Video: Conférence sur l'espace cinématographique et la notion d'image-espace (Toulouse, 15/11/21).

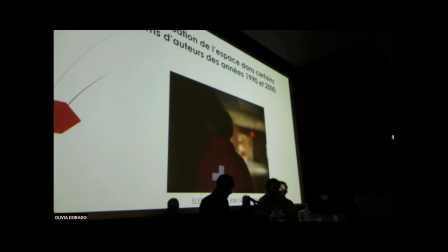C'était surtout ça qui m'intéressait. Et bien entendu, on pourrait dire que ce type de problématique est bien antérieur à ce corpus de cinéma d'auteur contemporain.
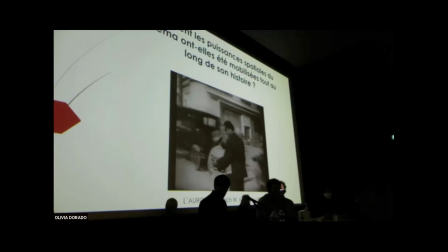Bien d'autres films dans l'histoire du cinéma manifestent une ambition similaire, comme L'Aurore de Murnau, par exemple, avec cet autre travelling d'accompagnement qui montre la marche énamourée du couple, indifférent au monde alentour, au milieu d'une rue envahie par des automobiles inoffensives pour les personnages, car littéralement projetées derrière les acteurs au tournage.
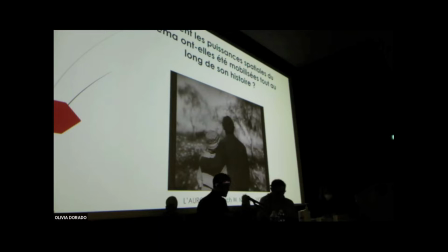Ici, le procédé de la transparence, en fait, n'est pas employé pour restaurer un hypothétique réalisme, mais bien pour son artificialité assumée, qui communique la puissance de l'isolation sensorielle des amants, qui finissent même par fantasmer,
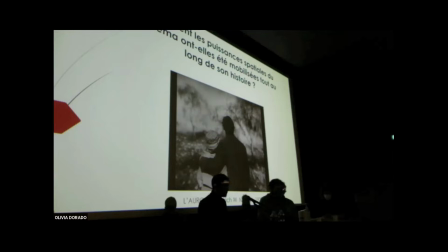comme vous l'avez vu, un nouvel Éden. Donc, des films décisifs sur la question spatiale, il y en a évidemment un très grand nombre, et c'est pourquoi pour écrire le livre, qui est très différent de la thèse en termes de structure et de contenu, j'ai abandonné toute idée de corpus et j'ai assumé le fait d'écrire un ouvrage théorique
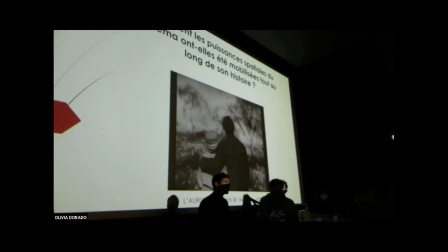avec des cas d'études qui étaient pris dans des films de tout style et de toutes époques, du cinéma classique jusqu'au cinéma d'avant-garde, du cinéma des premiers temps jusqu'au cinéma ultra contemporain. Le questionnement principal, c'était comment les puissances sensibles du cinéma ont-elles été mobilisées tout au long de son histoire,
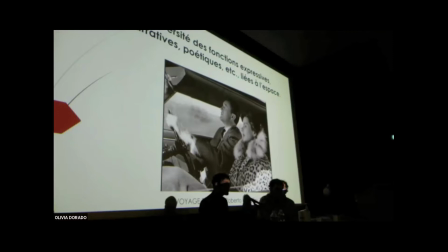notamment pour remplir certaines fonctions expressives, narratives ou poétiques évidentes au sein des films.
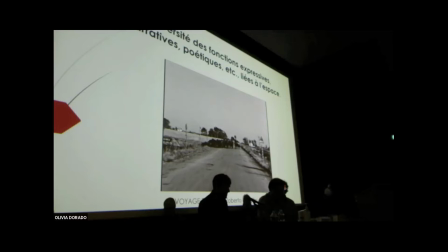Par exemple, pour construire un lieu pour l'action, comme les paysages du sud de l'Italie, dans cette séquence d'ouverture de Voyage en Italie.
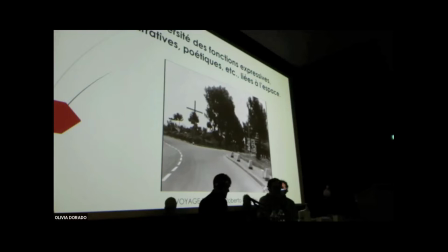Il peut s'agir donc de se servir du film pour partager la beauté ou l'intérêt visuel d'une portion de territoire.
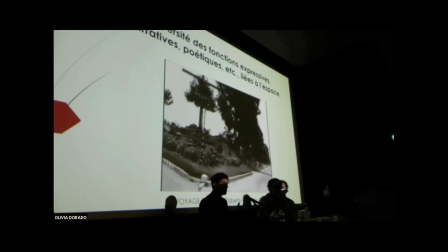Il peut s'agir aussi d'installer la situation existentielle des protagonistes comme celle, sinon d'un conflit avec l'espace,
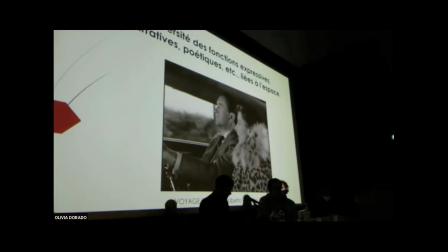du moins d'une épreuve liée à sa traversée, puisque le voyage ici va révéler la crise d'un couple, comme vous le savez. Une épreuve mystique de la traversée du paysage qui pourra peut-être résonner avec l'intervention de Chita Ashani Charestani tout à l'heure.
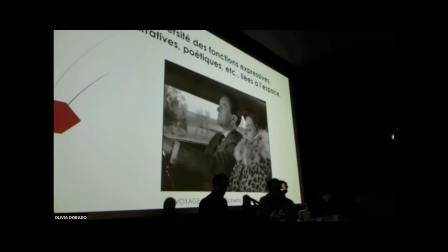L'espace, ça peut également être un matériau scénographique pour exprimer les énergies des personnages et l'évolution de leurs rapports.
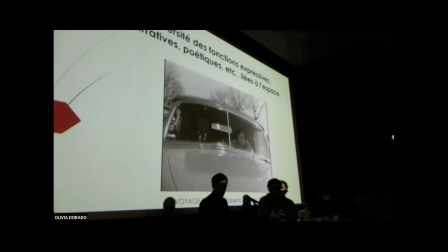Alors, vous voyez qu'ici, Ingrid Bergman et George Sanders occupent l'écran ensemble au début de la scène, et puis bientôt,
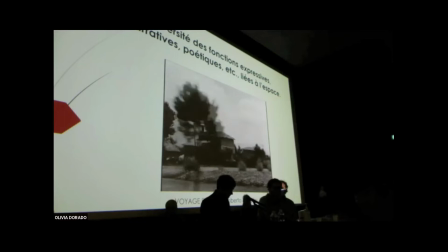vous allez voir que le découpage spatial va les isoler chacun dans son plan, prélude à leur futur éloignement.
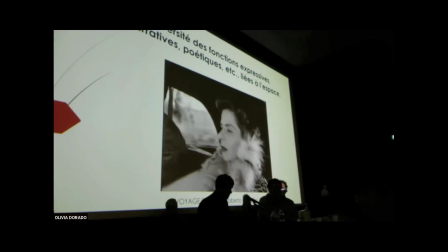Mais on peut aussi voir s'ouvrir des significations plus opaques et mystérieuses,
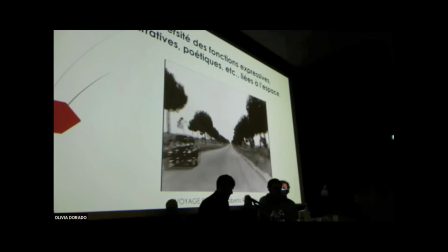comme par exemple ce qu'amène le procédé moderniste, comme ici, du rapport de regard sans cause narrative évidente,
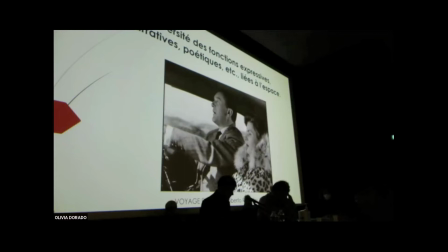un procédé que Rossellini a vraiment systématisé avec ce film et qui peut servir à exprimer quelque chose d'une indéfinissable anxiété spirituelle devant l'espace.
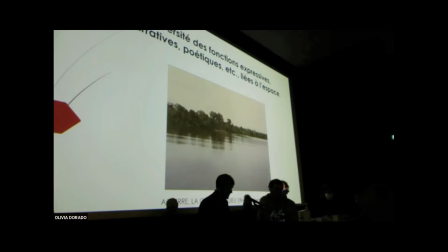Donc on voit que quand on parle d'espace cinématographique, on affronte d'emblée une grande diversité de phénomènes qui peuvent produire des effets et des significations qui sont eux-mêmes très divers. Comme le montre ce travelling circulaire final autour de Klaus Kinski, dans le film « Aguirre, la colère de Dieu » de Werner Herzog,
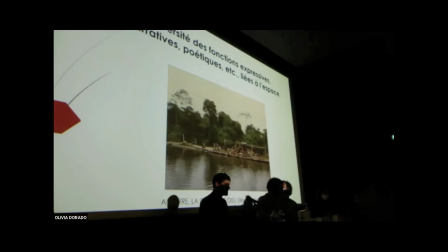c'est un mouvement de caméra qui à la fois témoigne de la puissance de la nature sauvage et indifférente qui s'apprête à engloutir le conquistador et ses rêves de gloire devenus bien dérisoires, et en même temps, ce travelling finalement épouse aussi le délire de ce personnage qui,
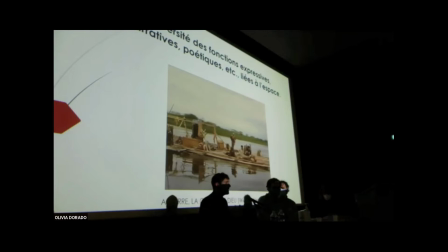tout à son fantasme de puissance, s'imagine encore qu'il annexe le territoire qu'il parcourt à son profit.
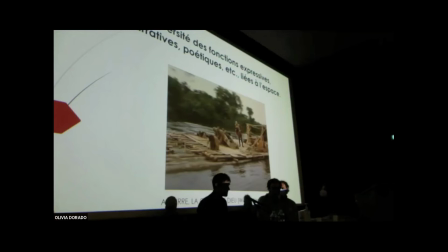Et là, parce que ce territoire, finalement, il tourne autour de lui, il en est en quelque sorte le soleil, le point de fixation. Ce qui est ici mobilisé, c'est aussi la dimension propriétaire attachée à la forme du travelling circulaire. Donc je crois que l'analyse pour un tel mouvement de caméra doit souligner la polysémie
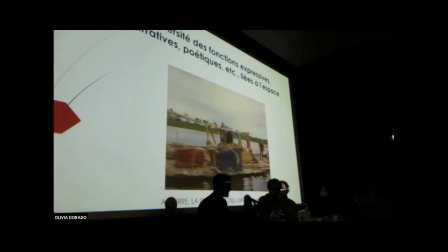de cette séquence au niveau du jeu scénographique avec l'espace naturel de la jungle,
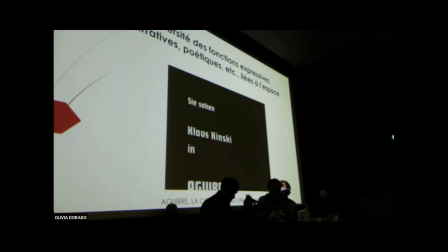espace naturel de la jungle dont on parlera, je crois, tout à l'heure, Katharina Bassotti. Pardon.